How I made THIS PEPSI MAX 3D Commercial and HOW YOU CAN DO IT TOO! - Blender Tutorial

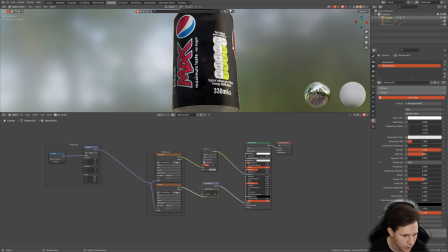264s
Okay, it's not bad. If you wanna, of course, you can tweak some settings to adjust it for your desired result.
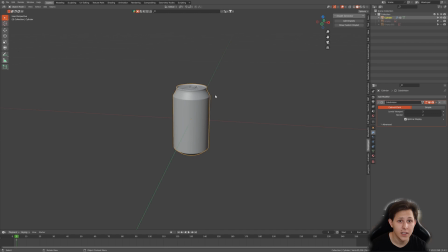270s
Another thing I wanna cover is how to add droplets. So I have an add-on called Droplet Generator 2.0, I believe, from Blender Market. It's really cool. It costs like 10 or 15 bucks and gives you a lot of settings to play.
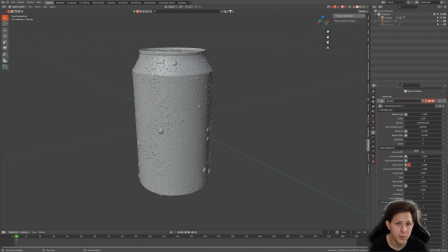285s
Just add more density, and it gives you the possibility to even animate the droplets going like that.
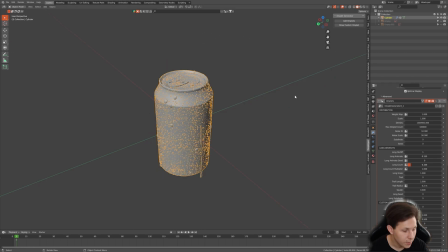292s
Look, we animate it. Really cool. But there's also a free add-on for adding droplets.
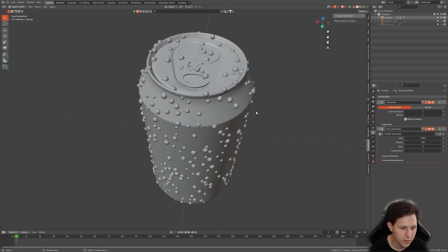298s
This is much simpler. I will give you the link in the description for this one as well. So for the scenes, animation, lighting, this is pretty simple, and let me go through these scene by scene.
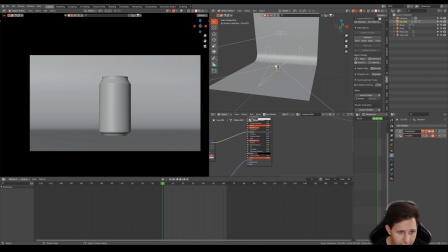310s
So with the first scene, the lighting is pretty simple because the idea here is to give the impression that the product is new.
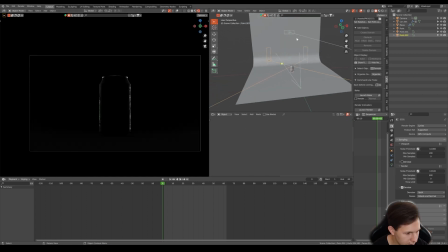318s
So let me go to the rendered view, and just I have 3 simple lights, and these 2 lights are to give the lighting for sides.
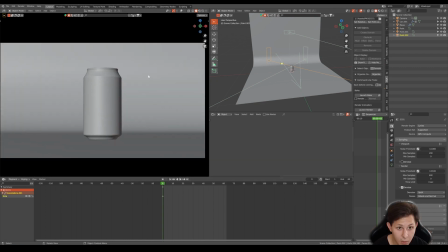327s
Animation is very simple because it's just camera pan to the back, like you see here. On one axis that is the y-axis, going back.
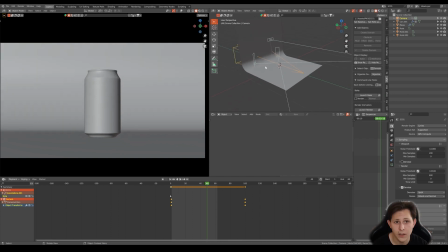337s
And very important thing for camera in product animations or product renderings is to actually have the focal length set to different value than 50. For product, I would say it's almost every time something like 80,
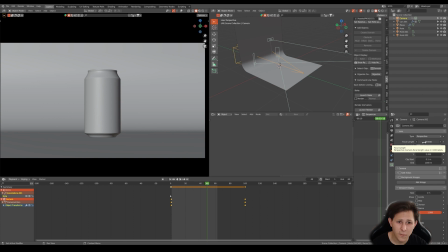353s
90, 100 millimeters or even more. Because in the 50 millimeters, it's like the fisheye effect. Or maybe not really fisheye, but you get idea, I'm sure. So that is for the first scene. The second scene is a bit more complicated in case of lighting.
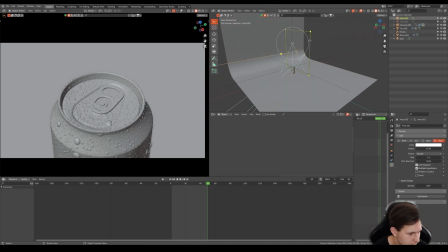370s
Okay, let me go through each one step by step. So I will just leave one light, that is the spotlight.
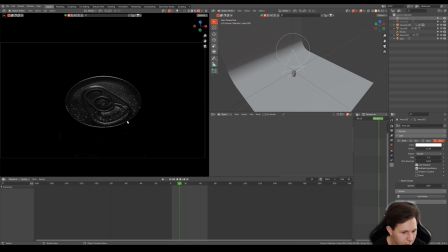375s
And as you see, this light gives just a bit of the fill. So it's like the fill light, I would say.
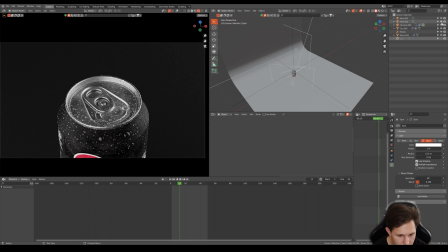382s
So let's turn on the area 1 and the area 2. These 2 lights could go without this spotlight, I guess, but I just wanted to give it a bit more of this fill effect so that it's not really that dark.
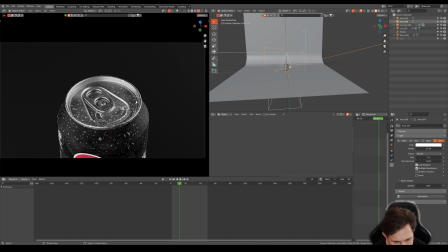398s
And these 2 lights are working perfectly because these add so much contrast, these add these shadows. And that's the purpose, in fact, of the product rendering or animation.
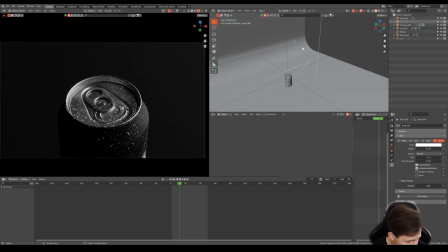411s
As you see here, I have 2 lights going from the side.
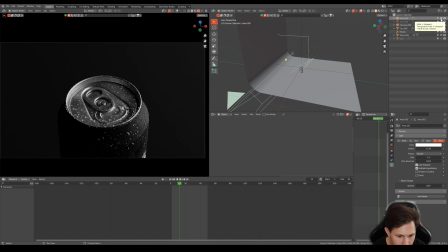415s
That's what you have to achieve with each of the lights. Just leave it, make a screenshot, not joking, and try to recreate this effect, because I think that looks neat.
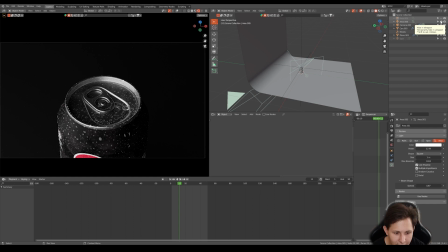425s
That's the second light. You see, this looks epic with just 1 light.
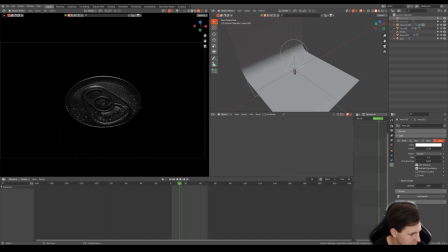429s
The spotlight is very simple, just going from the top. Values, as you see here, just 10, that's it.
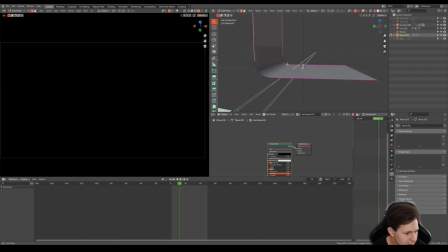435s
For the spot, it's even 2 watts. And this is well-known backdrop.
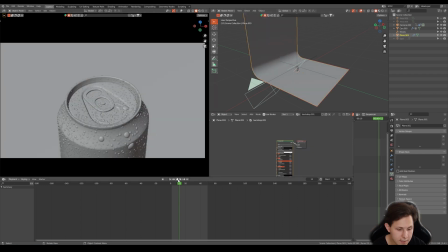441s
Very simple stuff, just, you know, plain and bevel. For the animation in this scene, and as you see here, there is some kind of depth of field.
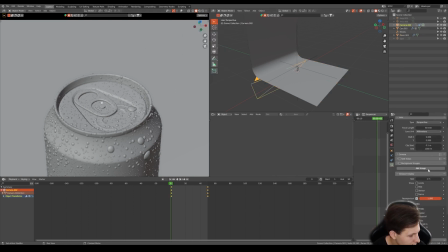449s
I turned it on here, but you can turn it on going into the camera and depth of field and just play with what looks great.
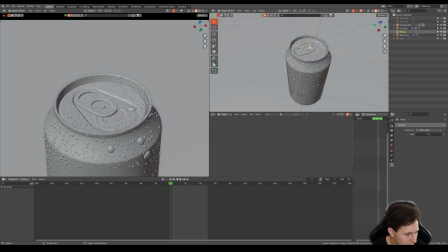456s
And you have to add 1 empty object that is at the top of the can, and to this empty object, give your depth of field.
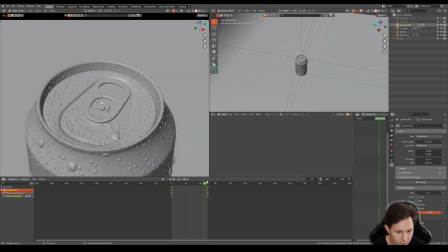463s
Next step, to do this animation where it goes from the left to the right, I actually did this using object constraints.
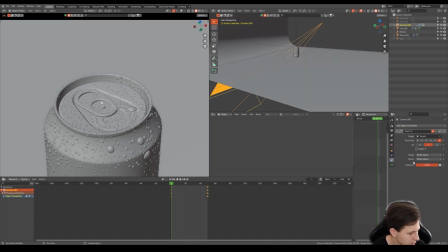469s
Go to the camera, add object constraint, track to, and track to the empty.
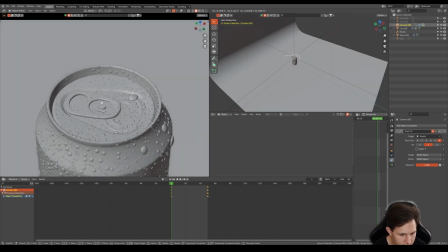473s
And you're doing the animation just with G. So just keyframe 1 setting when it looks great,
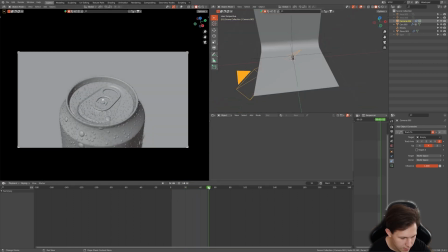479s
and then go all the way to the end and just find another spot. So that's my last spot, location, and I want to find the first spot. And here we have this simple animation. I didn't want to go with just empty here, because with empty it was too linear, that's just only the rotation.
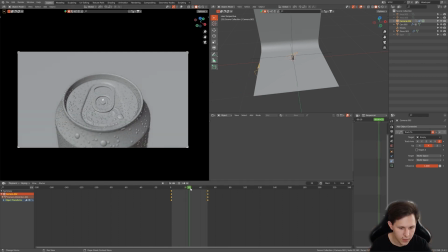496s
But I wanted to add this little zoom out, zoom in and zoom out. And it looks really cool, in my opinion.
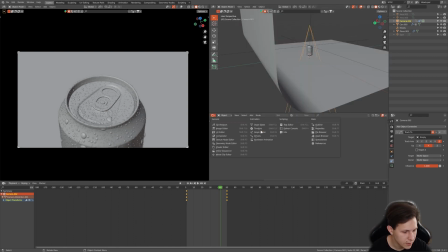503s
And the last thing, talking about the animation here, is to actually play with the graph editor.
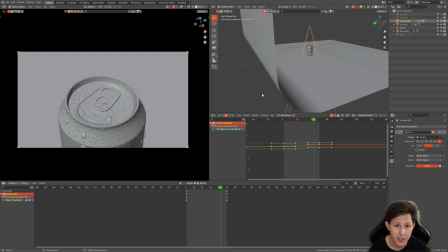508s
It is super important because many animators just skip the part of playing with the graph editor, which is a mistake. Let's play this animation. It's very simple. But if you just select everything, go to individual centers and scale this, you will see that representation, and it means that you go slow, bam, and slow.
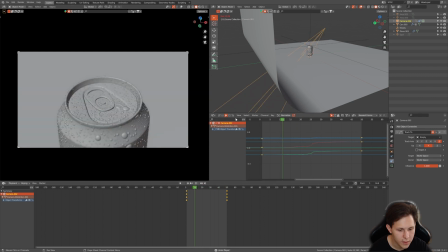526s
Take a look. Of course, you don't want to keep this like that. You can do this. And it looks just much better, right? It looks much better. Of course, it depends on how your animation looks like.
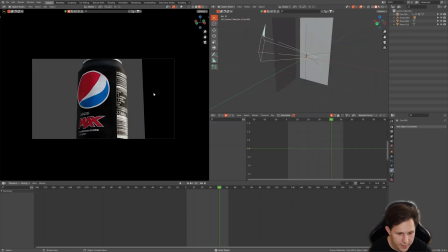539s
Alright, so here's another scene. And this scene is made just for the music. I mean, the only way that the animation works here is to fit the music, and it's normal. You just have the music, you put it in your video sequence in Blender and just animate to fit the music,
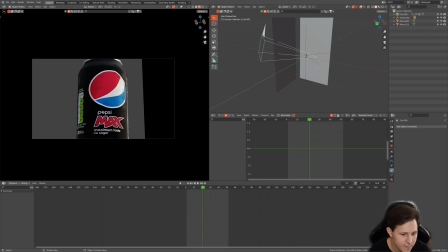556s
to feel the vibe of the music, because that's the key of the good, well done animation, to fit the music with the animation, or the animation.
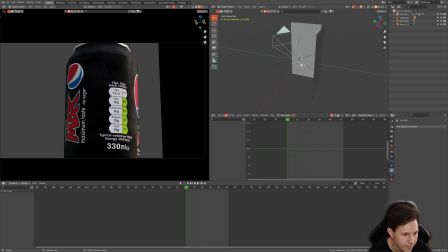567s
And to get the idea, to get this hero effect here, I just put the camera a bit more rotated than just 90 degrees. Here it's even 105 degrees. Okay, so for the rotation of this can, there's just only one z-axis.
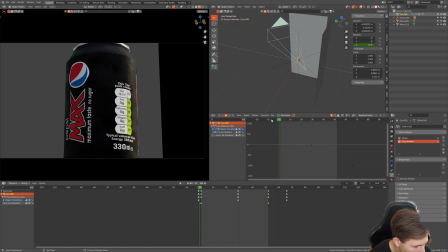584s
And as you see here, there is so much playing with the graph editor because it has to slow down and then release super fast. Look. It's so fast that it looks almost seamless.
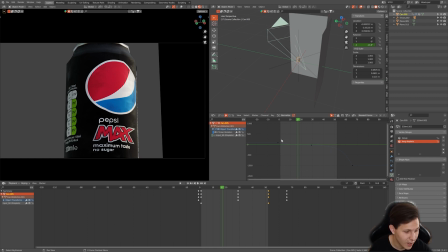599s
Like here's rotating so much and here's going back, as you see here.
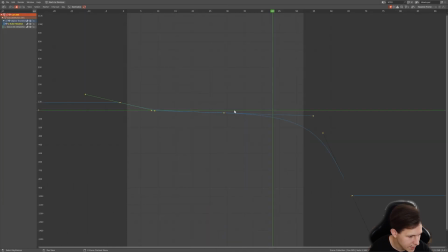605s
And I will show you that's how the graph editor looks like. Here's the V to vector, and here's just normal Bezier, and here's free actually. So here's vector, free, and normal. You have to just adjust it, just play with it.
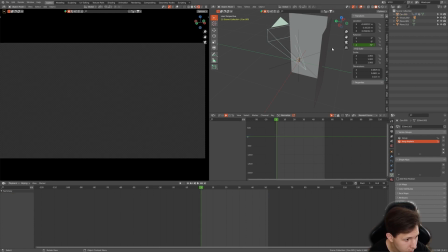623s
Really, graph editor is a big thing. For the lighting is also pretty simple because I used only 2 lights here, and these are gradient lights.
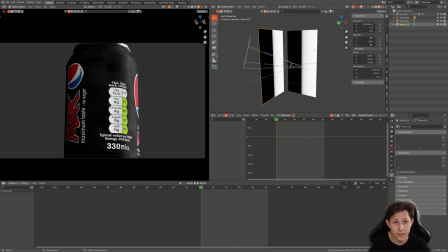632s
My favorites. Very important thing to use gradient lights because you don't want to have this harsh lighting. I will do a separate video on that, why you should use gradient lights instead of area lights. Of course, sometimes it's fine to use area lights or even point lights, something like that, like you saw in previous scenes.
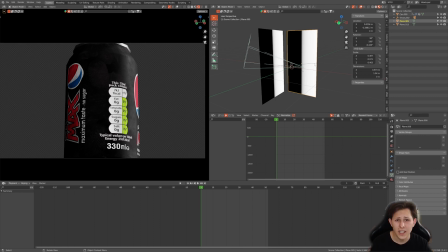651s
I would say in most cases, when you wanna really show the product, you should go for gradient light. And you do this really basically because you just have to go to shader editor and copy that nodes tree.
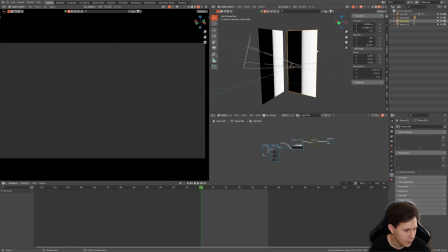664s
With the location X or something like that, you can select how much gradient you actually. That's the really basic lighting.
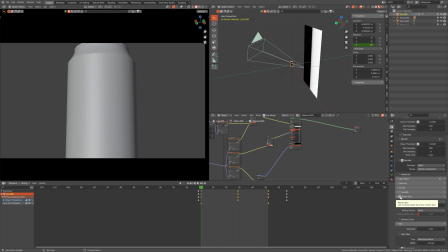670s
And very important thing is to enable motion blur, because it really adds the smoothness to the animation when you have the motion blur turned on.
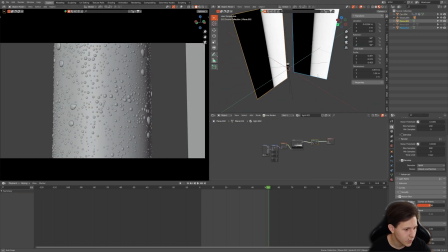678s
And another scene, settings for lighting is pretty similar,
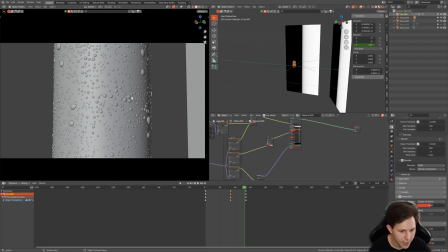682s
but here you have the animation with rotation of the can, like the can is rotating, of course.
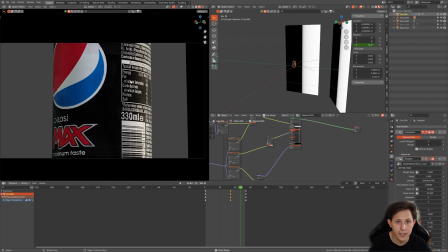688s
Let me turn off the droplets. Here the can is rotating, very similar like in the previous example, but also here you have the camera animated,
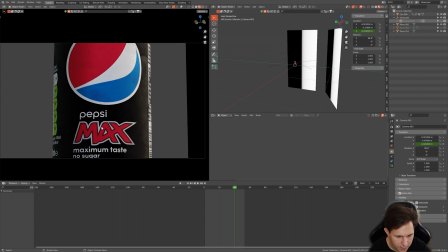695s
where it goes on the Z axis, like you see, very subtle, very subtle, but it goes to the top.
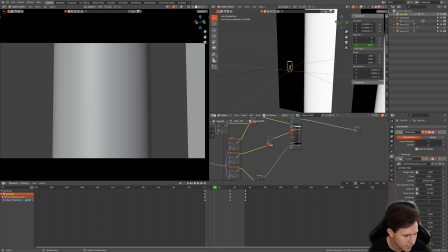701s
That's how I animated this. And in this case, it's like previously, you have to edit a bit with the graph editor.
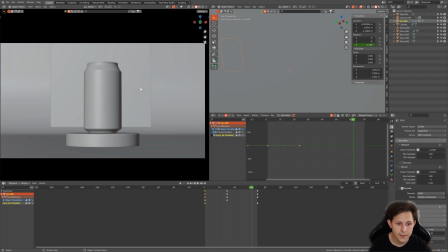708s
And the last scene of the animation, which is not the last scene we'll be covering, is the scene that is also very simple.
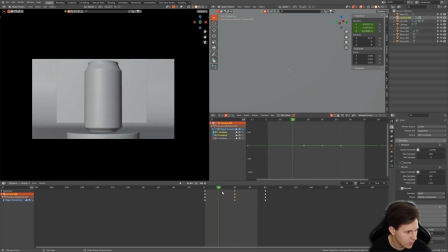715s
The animation for the camera is just pan animation on one axis, and the graph editor looks also very simple.
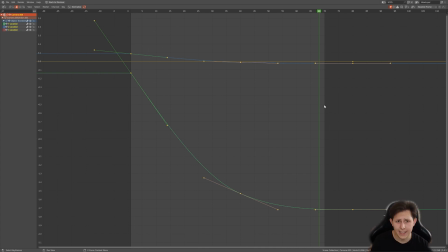724s
So it was just on the local Z axis, just G double Z and go down.
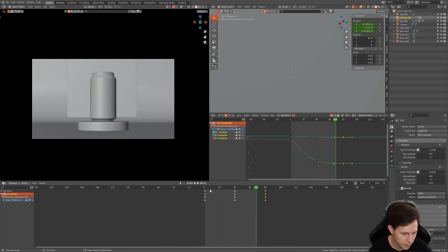731s
And here you can see also there's some fun with the graph editor, just do it. And for the lighting, I use the area lights.
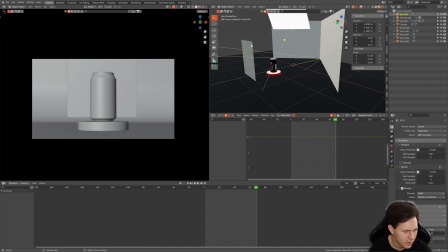740s
Also very simple setting. This light, oh, actually let me disable and enable some lights.
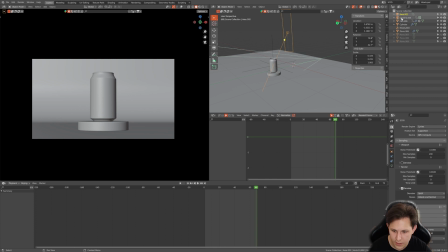745s
So here's the first light, that is the area light. And as you see, this just gives some key light.
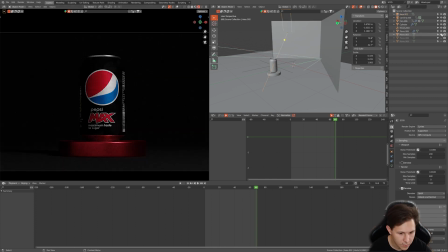751s
And let's enable these.